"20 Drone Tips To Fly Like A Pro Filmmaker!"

Hello, my name is Stuart Carroll and welcome to Drone Film Guide, the channel where we learn to fly like filmmakers. In this episode we have 20 tips for you that are going to get you flying like a professional filmmaker as quickly as possible. They're based on our years of doing this, flying hundreds of commercial flights and I think you'll find some interesting insights in there.
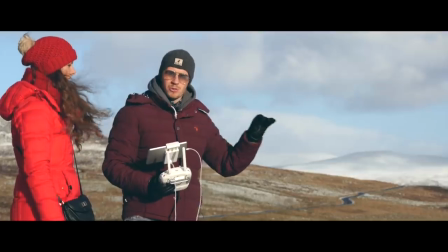0:18 If you like this video then you might be interested in our longer in-depth tutorials that we are creating at the moment and are going to be hosted on our new website. There's a link in the description to a mailing list that we would encourage you to sign up for so that you can be the first to know when that new content is available. In the meantime, let's crack on with the tips.
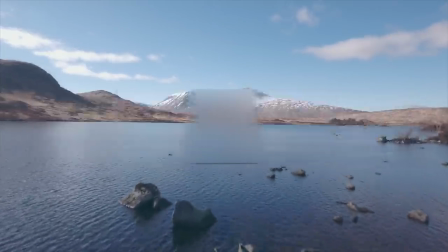Number one, fly backwards. We spend more of our time flying backwards than we do flying forwards. Take this as an example, camera's pointing this way, you fly forwards, especially if you're going fast, propellers get in the shot. Fly backwards, you can go as fast as you want, the propellers will never get in the shot.
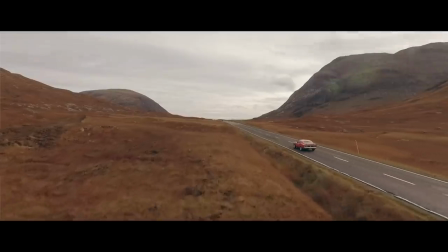0:59 Especially if you're going in sports mode, just look at the props in the shot. same here props in the shot we need to crop that out in post more
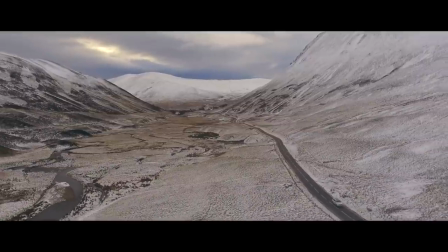1:06 props couldn't be any more obvious take this shot though we structured this flying backwards the cars down there in the bottom right full speed sports mode awesome number two reverse the footage in your editing software now having established that flying backwards has advantages over flying forwards sometimes and now if I tell you that flying up is a lot smoother than flying down how about you start with the end of the shot and then reverse it in
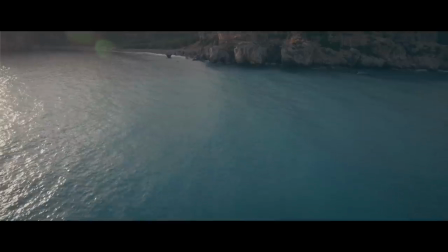1:31 post. Look at some of these examples. So check this out. I'm going to tell you now that this is a shot of Alina.
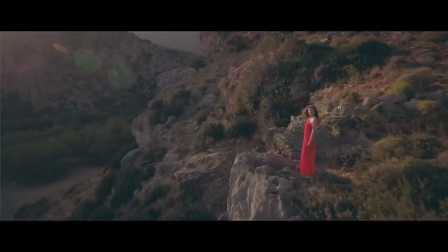1:36 She's nowhere to be seen. Do you think I could have flown that forwards and stopped right there on Alina?
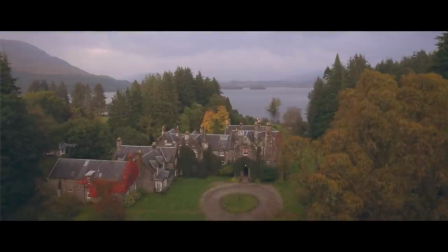1:42 Absolutely not. The shot started at Alina and flew backwards. Same here, flying down through the trees.
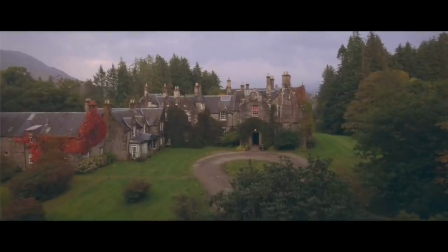1:48 Do you think I have the pilot skill to descend the drone down through trees and stop right on the mark in front of the house?
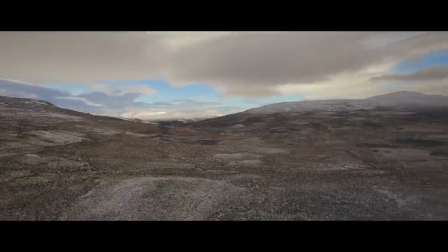1:53 No, absolutely not. That shot was reversed. Start with the end point. Look at this fancy drone selfie.
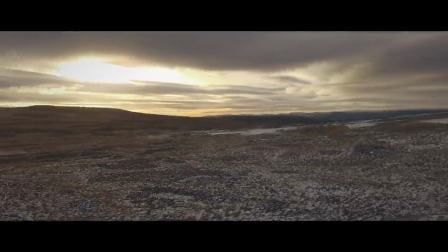2:00 You don't know it's a drone selfie yet, it's just a shot of a landscape. Round we come, down we go.
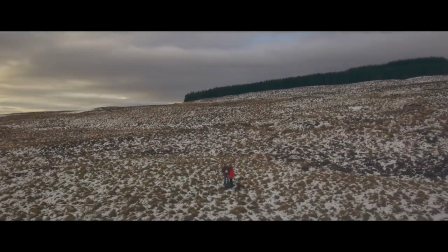2:05 You start to see something there flying in towards two people. It's myself and Alina.
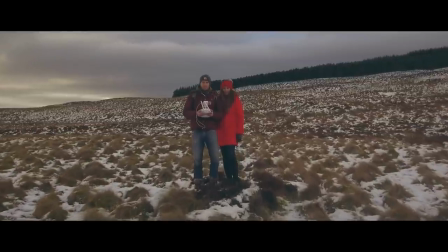2:10 It would take a lot of pilot skill to pull that off. Not if you start there and reverse it in post. Number three, visualise your shot. begin with the end in mind. What is it you're actually trying to achieve? Don't just fly aimlessly. Pick your final spot, visualize it in your head. Can you fly there smoothly and unobstructed? Are you going to have to fiddle with the sticks during the shot and thereby invariably ruining that shot? Visualize it in your head. Look at these examples. So here we have a nice sweeping shot.
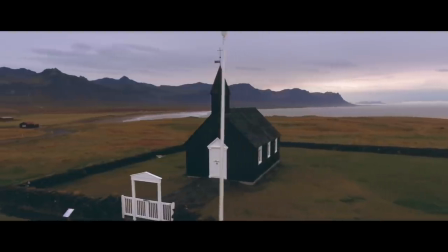2:39 The church is going from the right to the left of the shot. We know exactly what we want to achieve. We pass the flagpole.
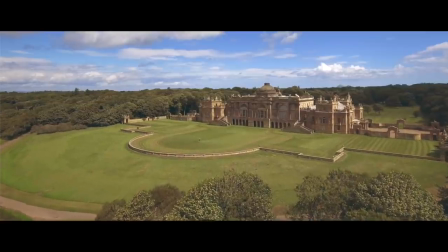2:45 It doesn't come as a surprise that it's there. this is a forward moving shot this is not a reversed shot and flying forwards bring it to a
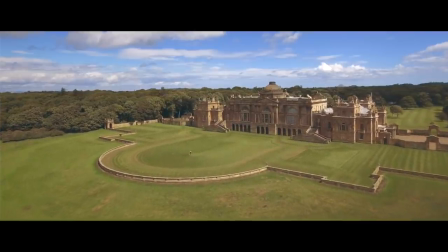2:52 gentle halt in front of the house with nice composition and nice framing nothing comes as a surprise I knew exactly what I wanted to achieve before I even touched the sticks. Number four film subjects subjects can add interest and storytelling to your shots I know it can be a little bit more difficult to
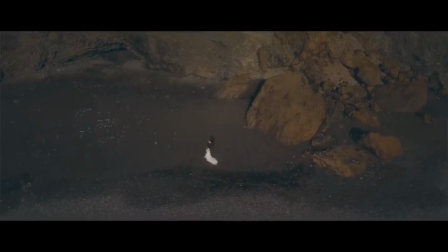3:07 arrange but if you can film some people or some cars or some rock bands or some tractors,
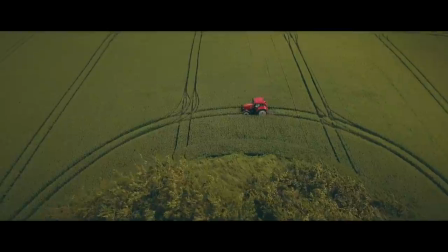3:14 then you're on to a winner. See what you can do there. Number five, fly low. Just because you can fly high doesn't mean you always should. Often the most interesting shots are low down shots.
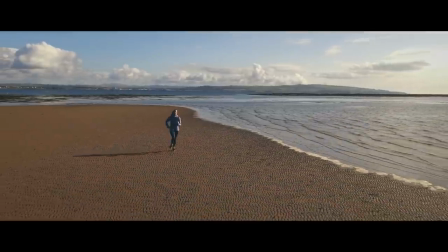3:25 Look at these shots. Here we have a nice tracking shot along the beach. The drone's not much higher than head height.
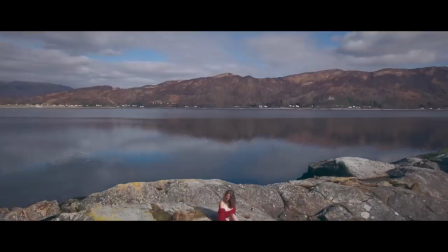3:31 Same on this shot, we're just tracking Alina along. Look at that shot, it's so interesting. We come down here like it's a jib revealing Alina on the rock.
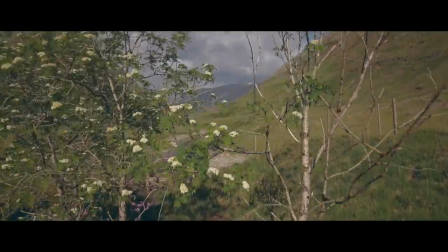3:38 Similarly, a crane shot here coming up through these trees revealing the valley in the background. Number six, use the time in between shots wisely. Battery life is a precious resource. You've just flown 400 metres that way and you want to do a shot behind you so you're just going to aimlessly fly it back and then do a shot behind you. No, use the opportunity to take the drone back and make a shot of it. Maybe rotate it round, get it from a different angle, point it down at the ground and fly in a nice smooth straight line back towards you.